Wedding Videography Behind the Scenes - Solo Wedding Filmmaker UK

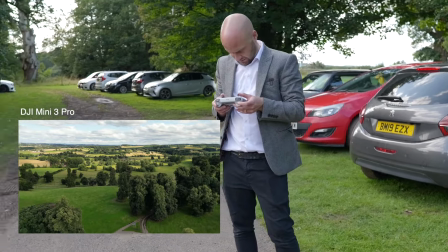(34:42)
Oh, the light's hitting the fields. So that'll be quite a nice opening shot. Let's get that.
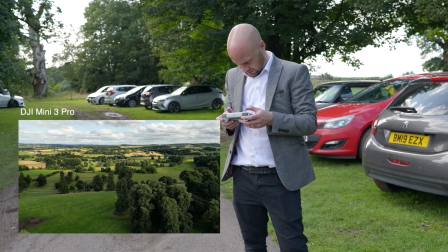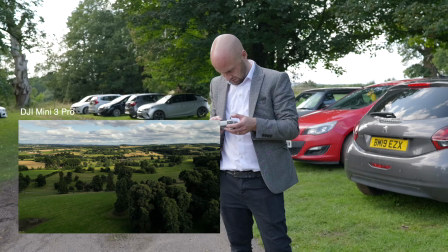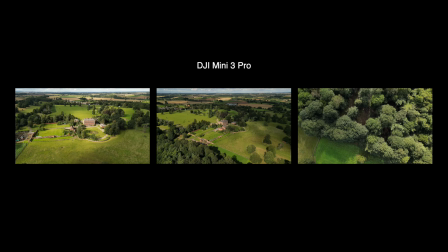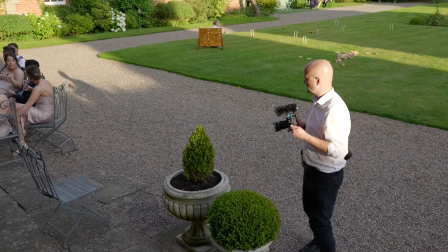(35:10)
It gets to finish their meal now and they've all come outside and the light is great at this moment, so I'm making the most of it and getting lots more footage of them.
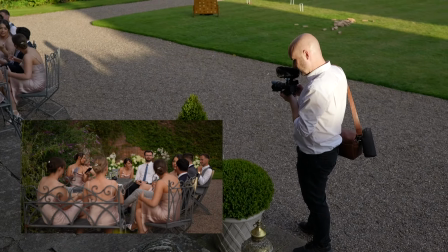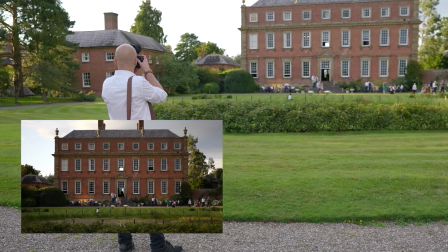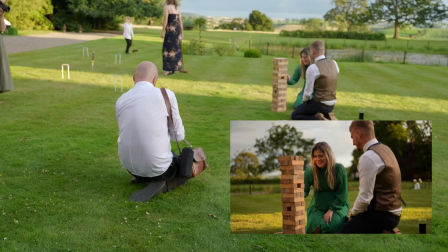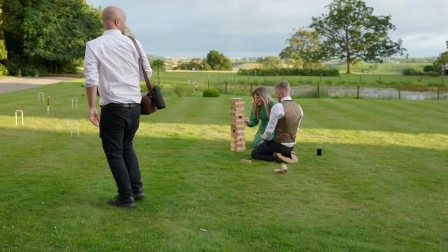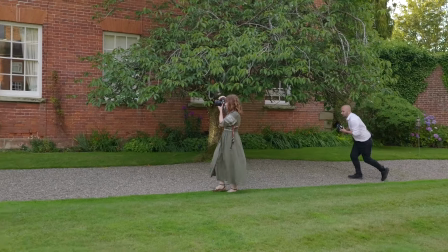(35:44)
Here we are moving on to the golden hour portrait shoot. I really enjoy shooting at this time of day.
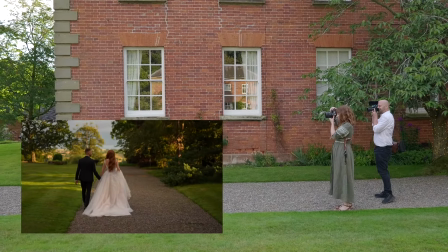(35:49)
I love working with this light. So quite often before the wedding, I'm speaking to my couples and letting them know that at this certain time,
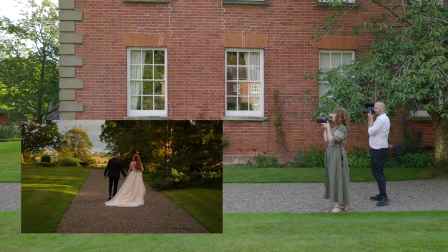(35:56)
whenever the sun is going to be setting on their wedding day, is when I really like to take them out for a little walk.
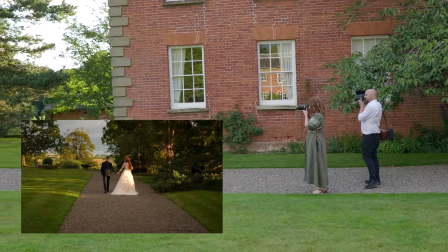(36:02)
My preferred way of shooting at golden hour is to have the couple positioned so that the sun is directly behind them.
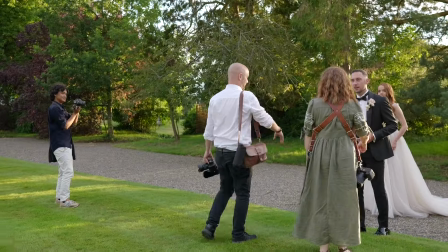(36:08)
And you'll see in a minute, I'll position them here so that the sun is directly behind them,
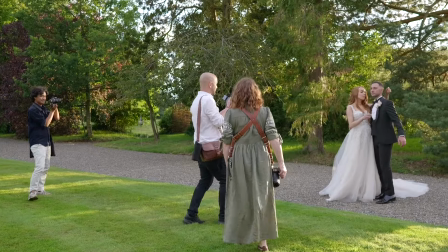(36:12)
but also we have some tree cover as well, so the light's coming through the trees, which means we're not blowing out the sky,
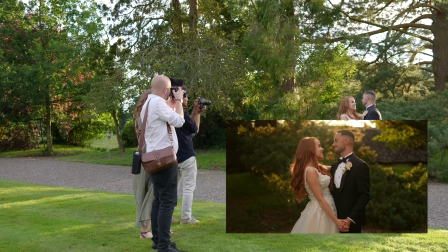(36:18)
we're getting a nice dark background with light breaking through, and that for me is the perfect scenario for golden hour light.
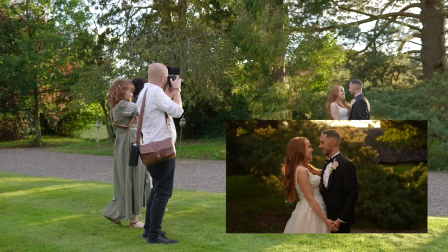(36:26)
So the direction to the couple at this point, we just got them positioned where exactly where we want them,
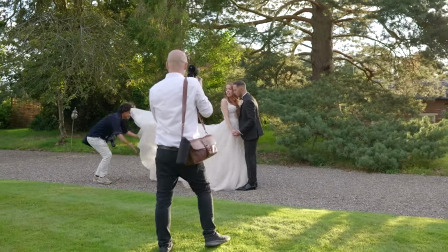(36:31)
and it's just getting them to interact with each other, and I just like them to ignore us completely,
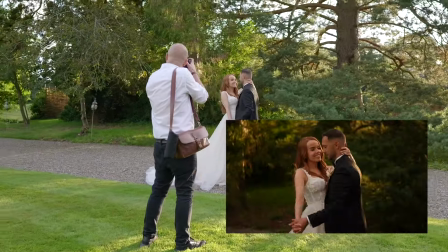(36:36)
just be involved with each other.
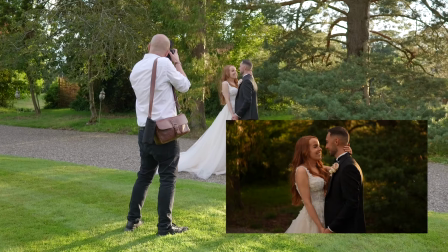(36:38)
And then I'm going to quickly move around and get as many different angles as possible, because when the light is this good, I know every shot I'm going to get here is going to be perfect for the film.
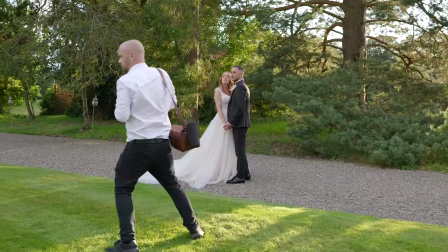(36:46)
So I just want to get as much variation as I possibly can.
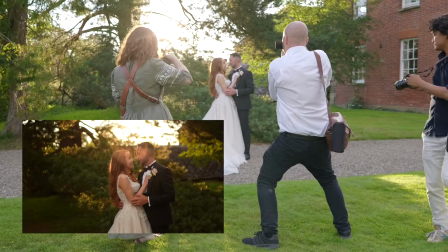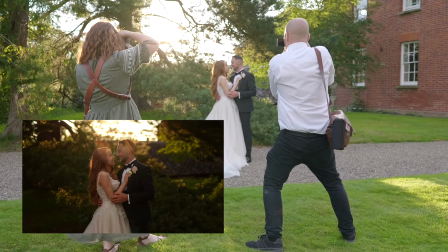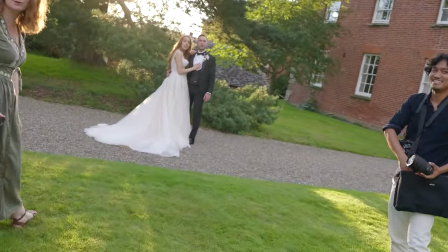(36:59) If you can, while you're holding each other, if you can kind of like just look face to me, and then I want you to do a little gentle, like little sway like this.
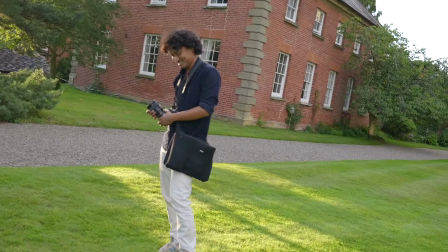(37:07) Just a very little movement, just say, yeah.
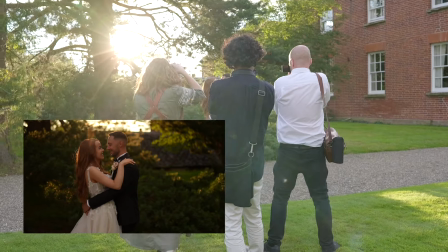(37:14) Very excited.
So at that point I was using poor Ali, who was doing the behind the scenes footage for me, as a model for how I wanted the couple to move.
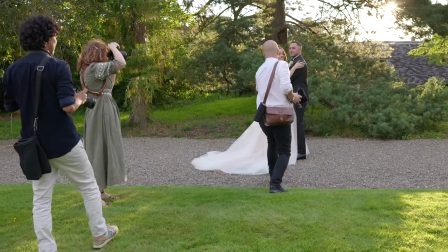(37:22)
And I just like to get that slight little bit of movement in the footage.
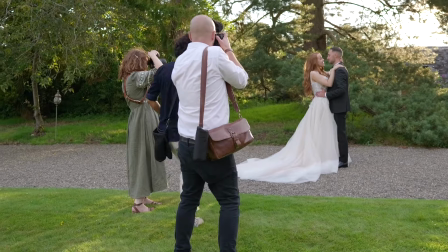(37:26)
So for, especially when portraits, when there's not much movement going on in the image,
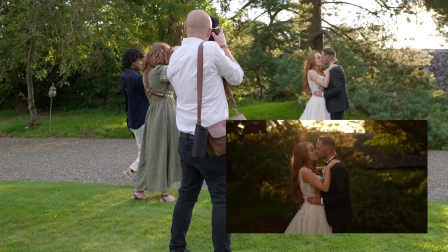(37:32)
if I can get the couple to slightly sway, it just gives a sense of movement and just makes the picture a little bit more dynamic.
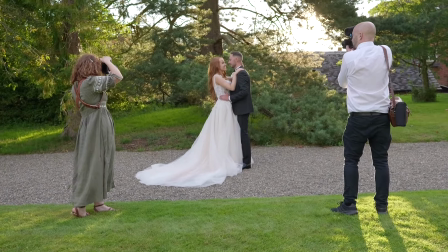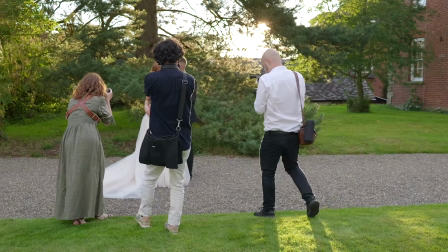(37:45)
We've changed up the pose here to give us a bit of variation. And now the couple are in that new position, I'm moving myself around to get some close-ups.
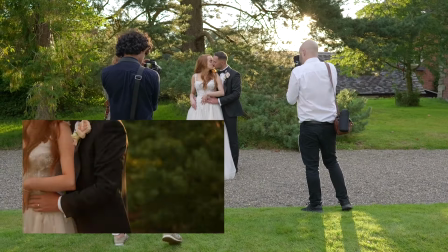(37:52)
This is just giving me different angles so I can piece together some sequences in the edit.
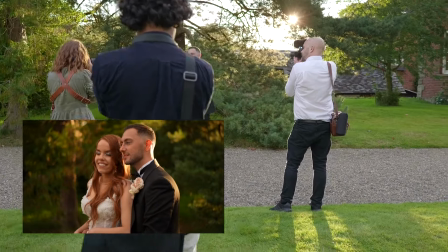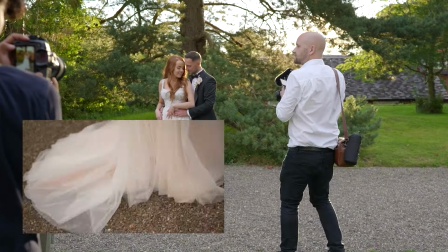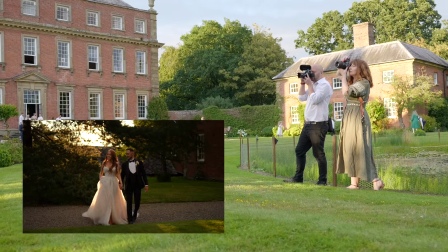(38:07)
Movement is key to getting some nice dynamic footage, and just getting a couple to walk either towards you or away from you is guaranteed to give you some great shots.
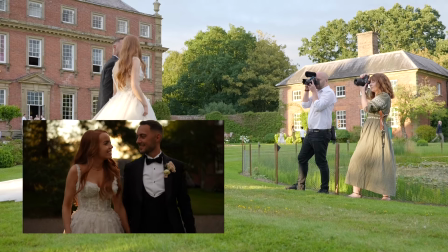(38:15)
The only direction I really give them at this point is to not look directly at the camera and just to look at each other.
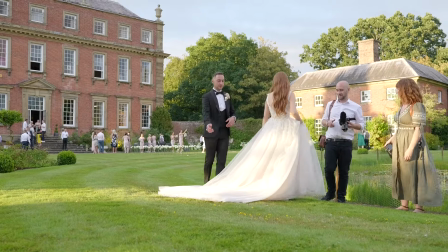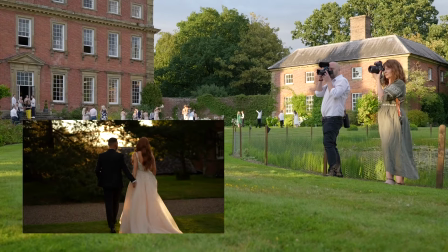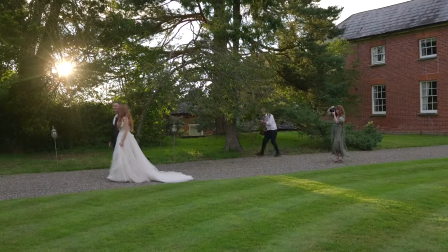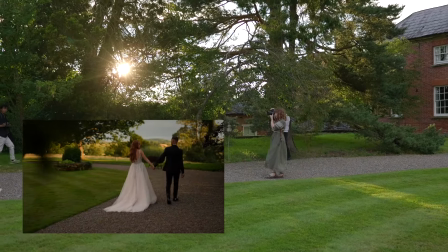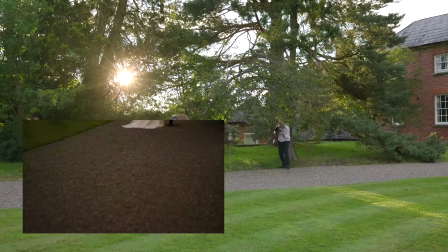(38:44) Thank you.